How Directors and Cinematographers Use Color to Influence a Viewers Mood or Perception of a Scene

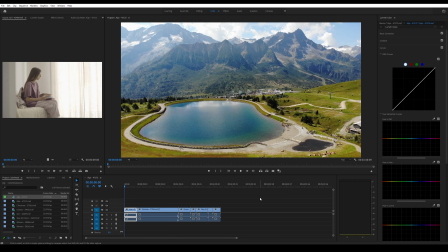(0:04)
What's up, everyone? I'm Lumberjack Nick, and today I'm going to show you how cinematographers and filmmakers use the color in a shot to influence the mood of the viewer. And a lot of times this is just kind of a subconscious thing, but it's really interesting when you start to look into it.
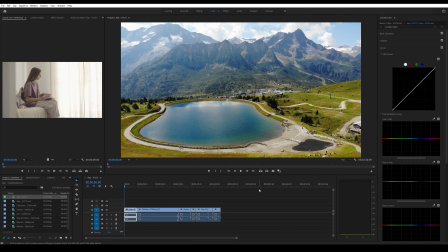(0:22)
And there are some movies out there that don't do this, and you would say, like, oh, this is a bad movie.
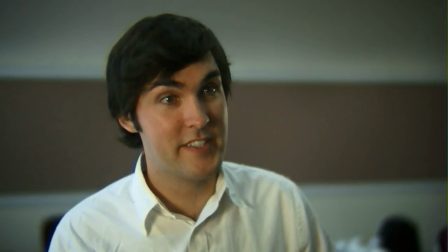(0:28)
Like an example that I can think of is Birdemic. Birdemic is supposed to be a horror movie, but there's no color grading used to
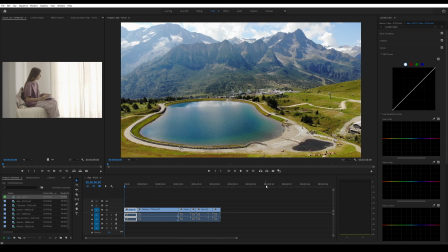(0:37)
influence the viewer to know that there's something ominous happening or just to make what you're watching feel off. So the whole thing just doesn't feel right. But I think the best way to do this is to just go through some various clips.
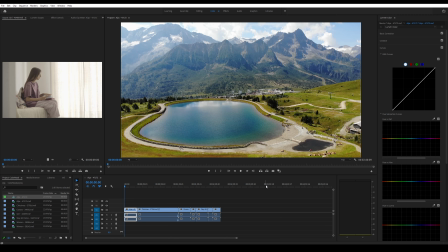(0:50)
So I went on to Pixabay, which is just like a free stock photo and video website, and I downloaded a few clips. And I'm going to go through them, and we're going to kind of push the colors around, and then we're going to see if we can make something look a certain way and have a certain mood.
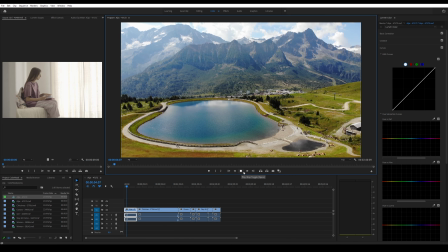(1:10)
So this first clip that I picked is just a nice drone clip of the Alps.
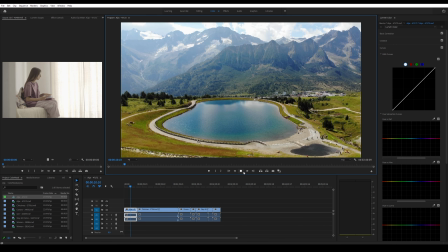(1:16)
And most of these clips are ungraded, so they have just standard color grading.
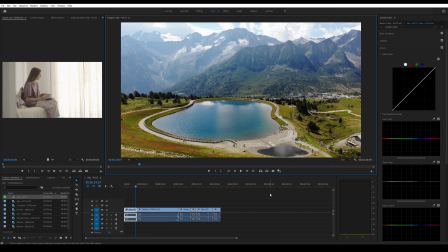(1:22)
There's not really any grade that's given to them to make them look a certain way. They're just kind of like standard color space and normal saturation and just probably like broadcast standard clips. So this one,
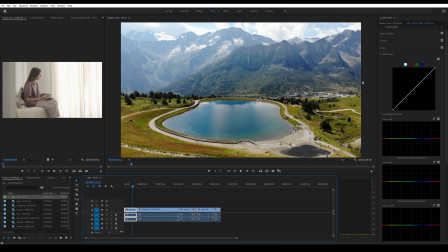(1:39)
like this one, if you were to watch it, you'd think, like, oh, it's just the lake here, the mountains, and but maybe you wanted to say, like, oh, we're doing it could even be like a documentary, like this lake is polluted or people aren't taking care of it or something.
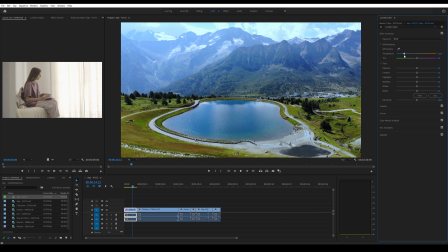(1:58)
So let's just push the color temperature a little bit blue.
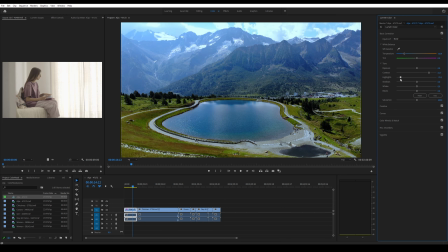(2:03)
And that still looks good because we've got the blue in the mountains here, but maybe if we mess with the contrast, we bring down the highlights, bring down the shadows, and already you can see like this is a much less appealing shot. Like darken the whites. Let's see. It's a little bit too far with those.
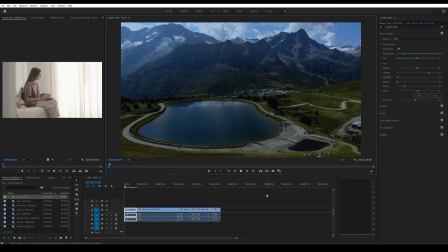(2:27)
Maybe let's take down the saturation a little bit. So now, like, if you watch this, this is not really a very welcoming shot anymore. It just kind of looks grungy and just doesn't look appealing to the viewer. So, like if you were saying like, oh, this lake is being damaged, or people aren't taking care of it or something,
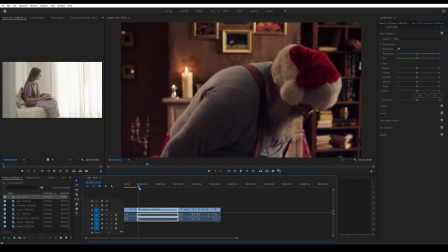(2:52)
you would probably grade it like this or something even more extreme just to give the viewer the idea.
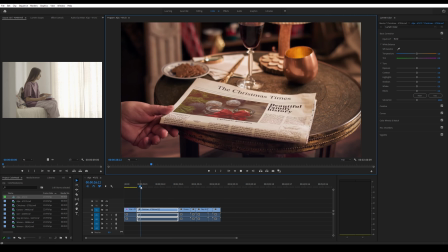(3:00)
So let's look at the second clip. So this clip I picked because it's close to Christmas right now.
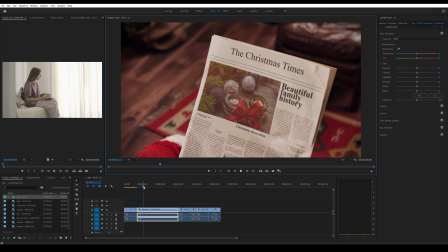(3:05)
I don't know when you'll be watching this, but here we can see Santa, and he's looking at a magazine.
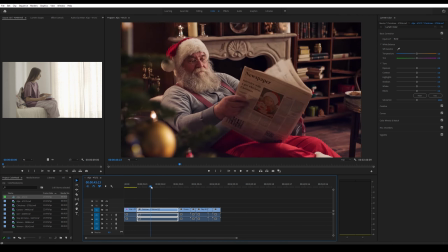(3:11)
And this clip actually does have a stylized color grade already. It's very warm.
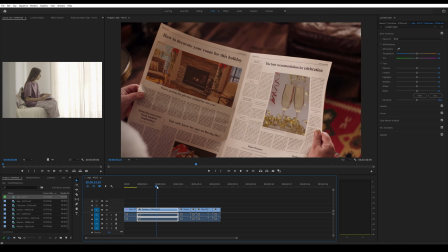(3:17)
It's very nice. It's very inviting.
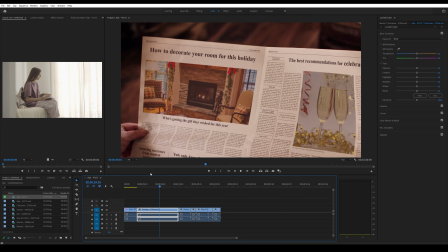(3:22)
Like all the colors are pretty accurate, but it's kind of shifted a little bit warm.
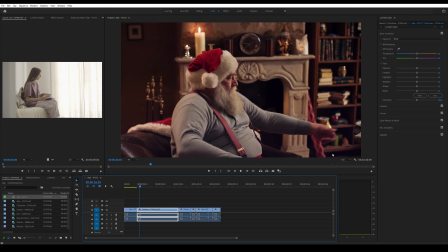(3:27)
You can see that in like the white paper here. So let's make this a horror film about Santa. So let's just get a shot here, and right away we're going to take it down. Going to take the color temperature down to blue,
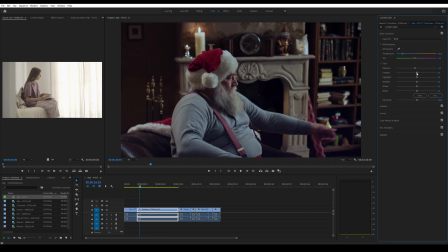(3:44)
and maybe get rid of the nice magenta tint, make it a little bit green. Maybe turn the exposure down, up the contrast, take down the highlights, take down the shadows.
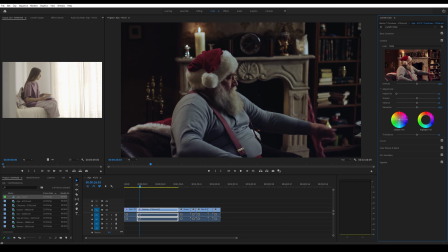(4:03)
Let's just see what we can do here. I think that looks good. We'll desaturate it a little bit. Let's see, we can push some colors.
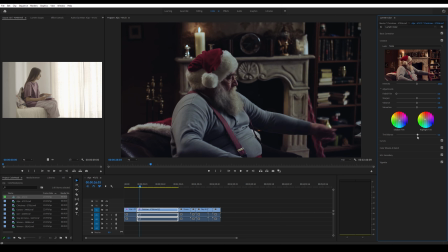(4:17)
So this is just kind of influencing the shadow colors.
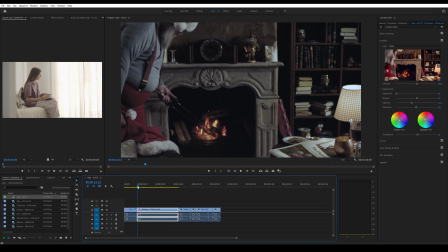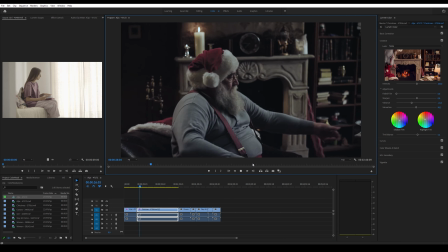(4:29)
All right, so now let's watch it.
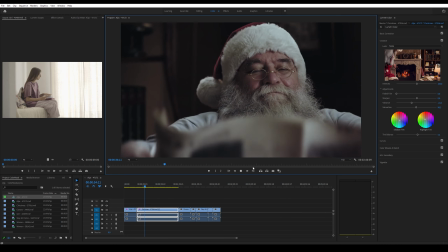(4:35)
You can hear some ominous music in the background. Santa doesn't know what's coming.
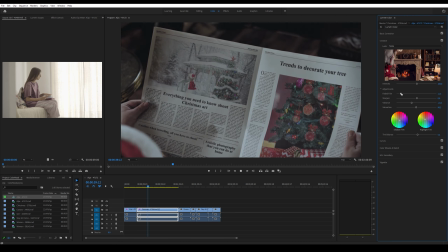(4:43)
Doesn't know it's hiding up the chimney.
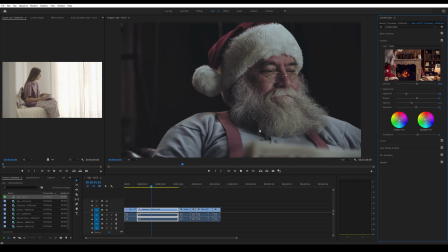(4:49)
Probably even fade film.
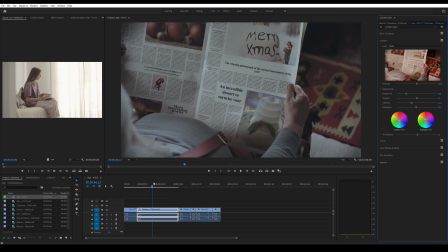(4:53)
So you could probably do a lot more of this, but look at that. We went from that to that.
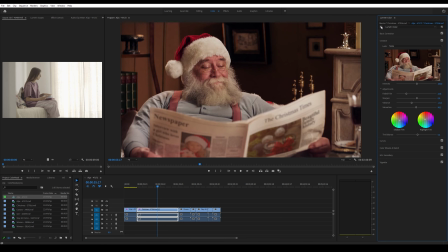(5:00)
And I mean, that's still a usable shot. There's nothing wrong with it, you know.
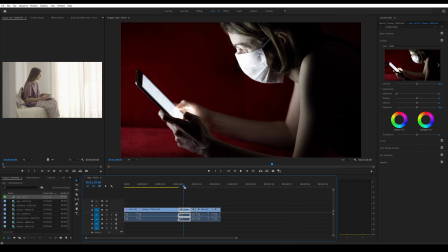(5:05)
But it just depends on what mood you're trying to convey. All right, so let's look at the next clip. So this is just supposed to be somebody wearing a mask, using a phone, and um, I'm sure you all know what's going on in current events right now.
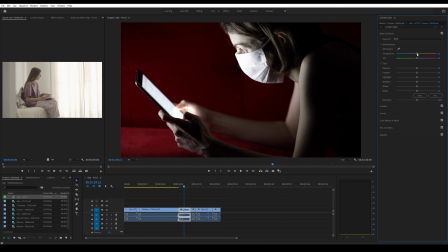(5:24)
But let's say like this was supposed to be an inviting shot, like like, oh, things aren't so bad, we're doing good. So maybe we warm it up a little bit. Maybe we brighten it just a tiny bit.
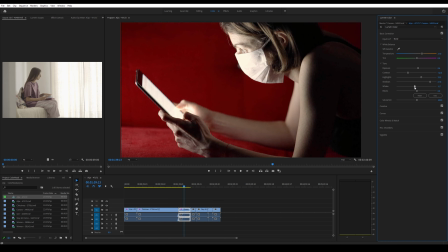(5:42)
Reduce the contrast. Let's see. Up the highlights, shadows. Probably don't want that. Leave that alone.
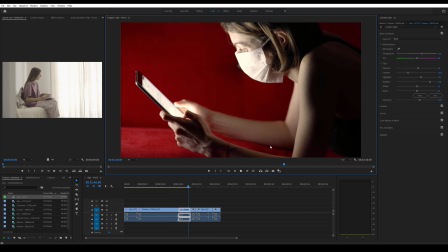(5:58)
All right, so let's watch that. So that's a fairly inviting shot. I know we've introduced some noise over here. I don't know if you can see that or not. So that was the original shot, and that's that shot.
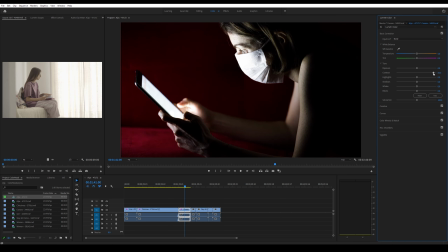(6:14)
So let's do the opposite here. Let's make this a not inviting shot. So we're probably going to up the contrast, lower the exposure, lower the highlights, shadows,
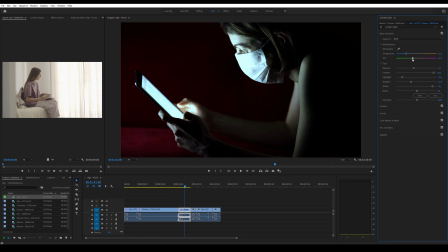(6:34)
probably turn up the whites. Can leave that alone. Let's bring the color temperature down. A little bit of a green cast to it. Yeah, there we go. So there.
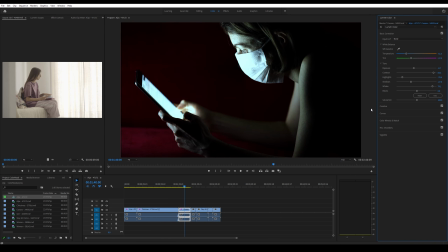(6:50)
Now we have an ominous, much more ominous shot than the original, which was that.
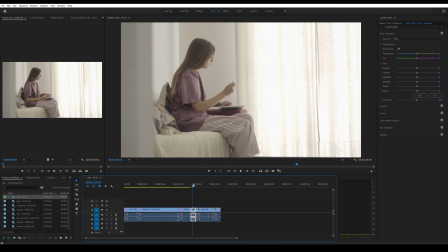(7:01)
All right, so I kind of picked 3 clips here that could be in a sequence. So let's look at this next shot. So this is just writing on a piece of paper, and this is actually this looks like it might be a log shot, but it is a little bit warm.
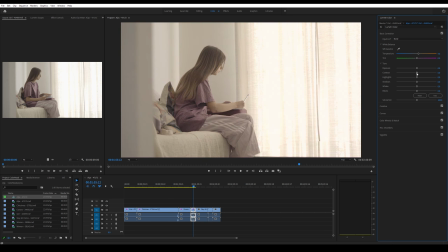(7:19)
So let's try to make it look nice and inviting. So let's see here. Add some contrast into it. Highlights are good. Shadows are good. Whites are good.
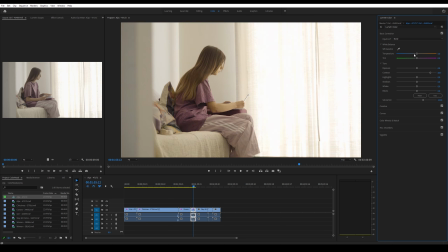(7:39)
Okay, so we definitely need some saturation in this. And when we do that, you can see it's a little bit yellow. So let's try and get it down. We can kind of pick something to white balance it off of. I don't know if this will work or not, but yeah, there we go. So that's nice.
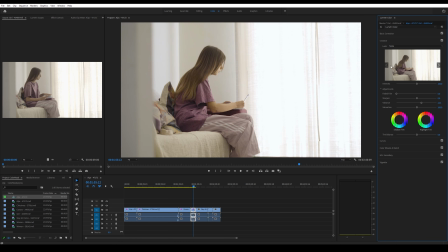(7:59)
And we could probably add some vibrance.
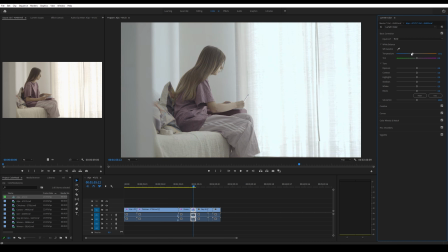(8:04)
So that's a pretty good, just standard shot, but let's see if we can make it look ominous.
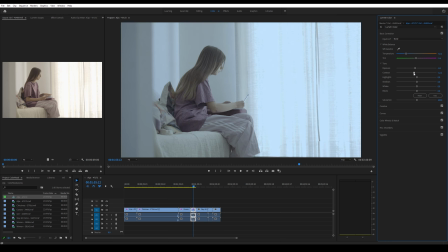(8:14)
So already it's not inviting because it turned blue. Let's see.